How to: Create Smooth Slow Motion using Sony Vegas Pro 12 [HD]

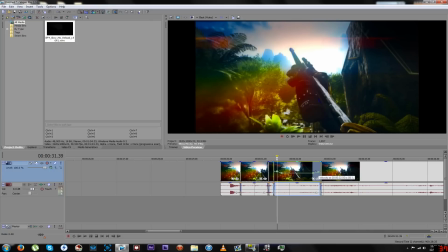8:58 right about there. Let's see how that looks.
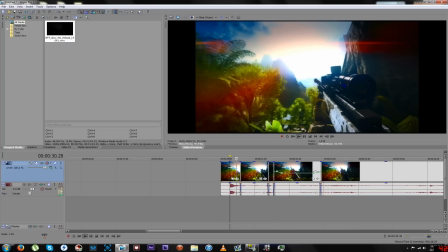9:05 Add the other end where we're doing the same thing. We're just gradually I'll make this a little bit bigger so you guys can see it.
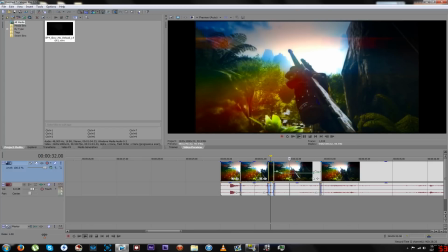9:14 We're basically just gradually going into the slow-mo, and it adds for a really nice smooth effect.
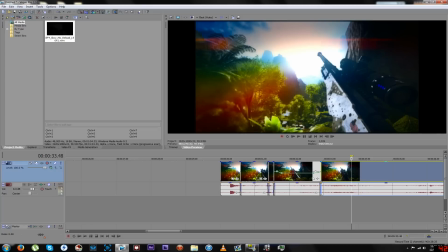9:20 We're going to bump this up to around 100. Alright, we don't want it to go right up to 100.
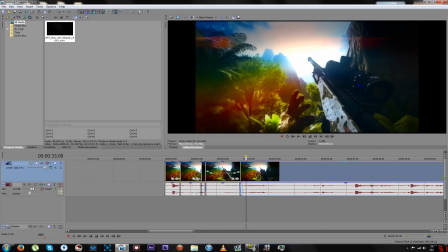9:27 Alright, so right now what we have is no slow motion, slow-mo,
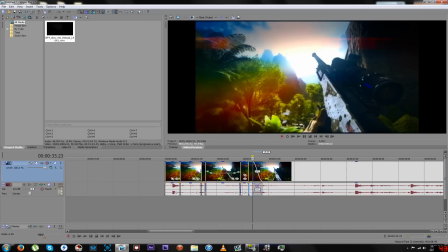9:34 little bit of you know, kind of a segue into the bullet flying.
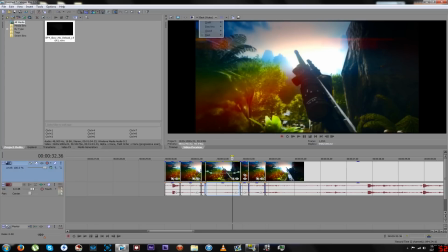9:40 You get that, you know, kind of quick speed back on. And you see the bullet drop, and now we're going to move on to the second part, which is getting the reload.
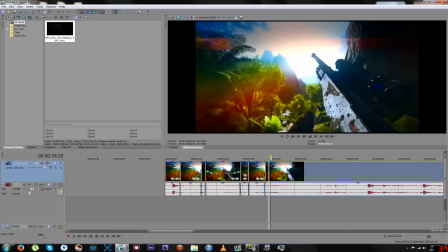9:54 Alright, I'm going to slow it down because I want to see his hand grab it. Let's see, maybe view preview full.
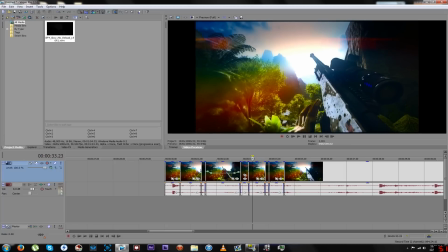Alright, so now I want to be able to see the bullet, or at least see the empty clip.
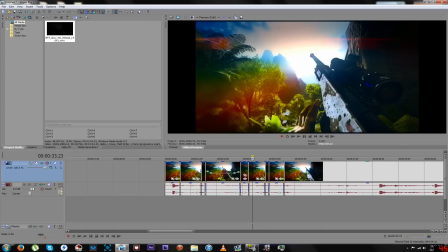10:27 We are going to go to where his hand finally drops down below the screen.
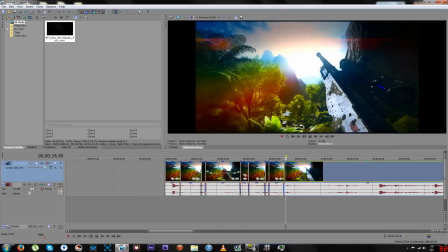10:31 We're going to just drag and drop, or not drag and drop, but just drag. again, that is control, click, drag. So you get that little squiggly mark. That's when you know that you're good to go as far as slow-mo or speeding up the clip.
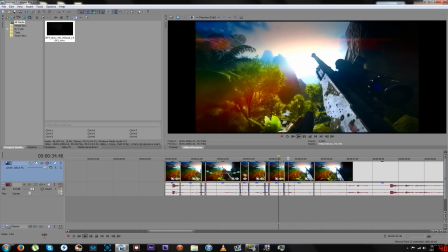10:47 And make sure that the little box that you see around these arrows down here is facing the correct way. If it's facing this way, it's going to edit this clip. If it's facing this way, it's going to edit that one. So I don't want this part to be too quick because it'll look abrupt.
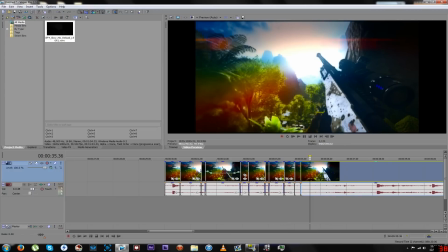11:06 It won't be as smooth. So we'll get it to there. Slow it down just a tiny bit. I'm actually going to cut a little bit of this out just because it's somewhat lengthy.
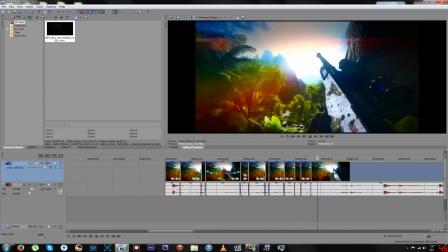11:21 You don't really need that as long as it cuts perfect. It should be good.
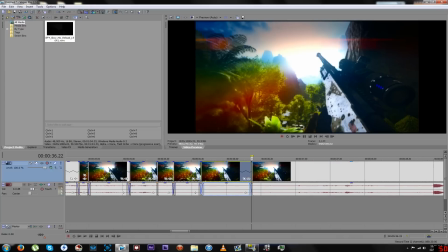11:27 I'm going to lower the settings. Okay, so that's where he slams the clip right in. We are going to go ahead and start the slow-mo right there, and we're going to go with regular control drag slow-mo, not as far as possibly can go.
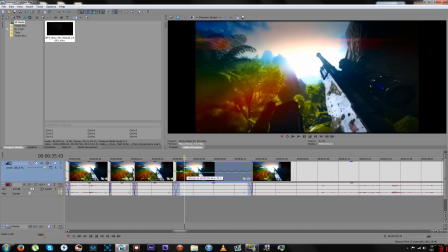11:46 And then we are going to get to this part. We're going to drag it as far as we can. I'm going to zoom in here, insert envelope, velocity, and we're going to do the same thing here. So right when it gets here, you're going to want to slow it down.
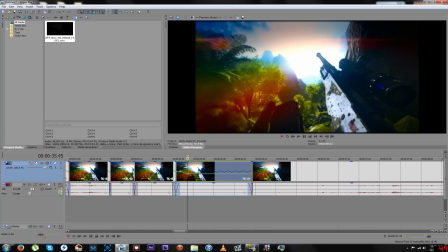12:06 Make sure that it's a gradual decline to the slowest part of the slow-mo, because if it's not, it's just going to look, it might not be choppy, but it'll seem choppy in the scheme of things. It won't flow well with the clip. So let's see it.
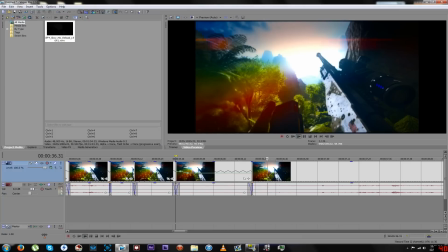12:30 Very good. So I'm going to drop this down to about 58. We'll go through it like this. Probably raise that up to 67.
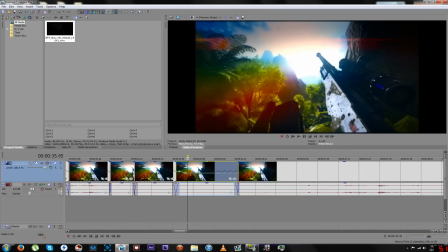12:44 Again, you just got to go by ear, or rather by eye, how it looks, how it feels.
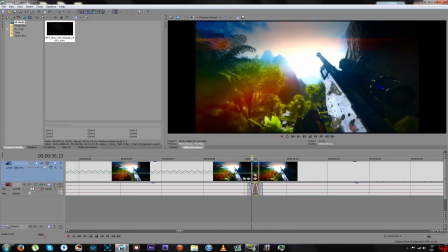12:51 You're gonna have to make that call for yourself. I can't do a tutorial that would help you there. Let's see how this looks. For some reason it's not right. Alright, I'm gonna slow it, speed it up just a little bit.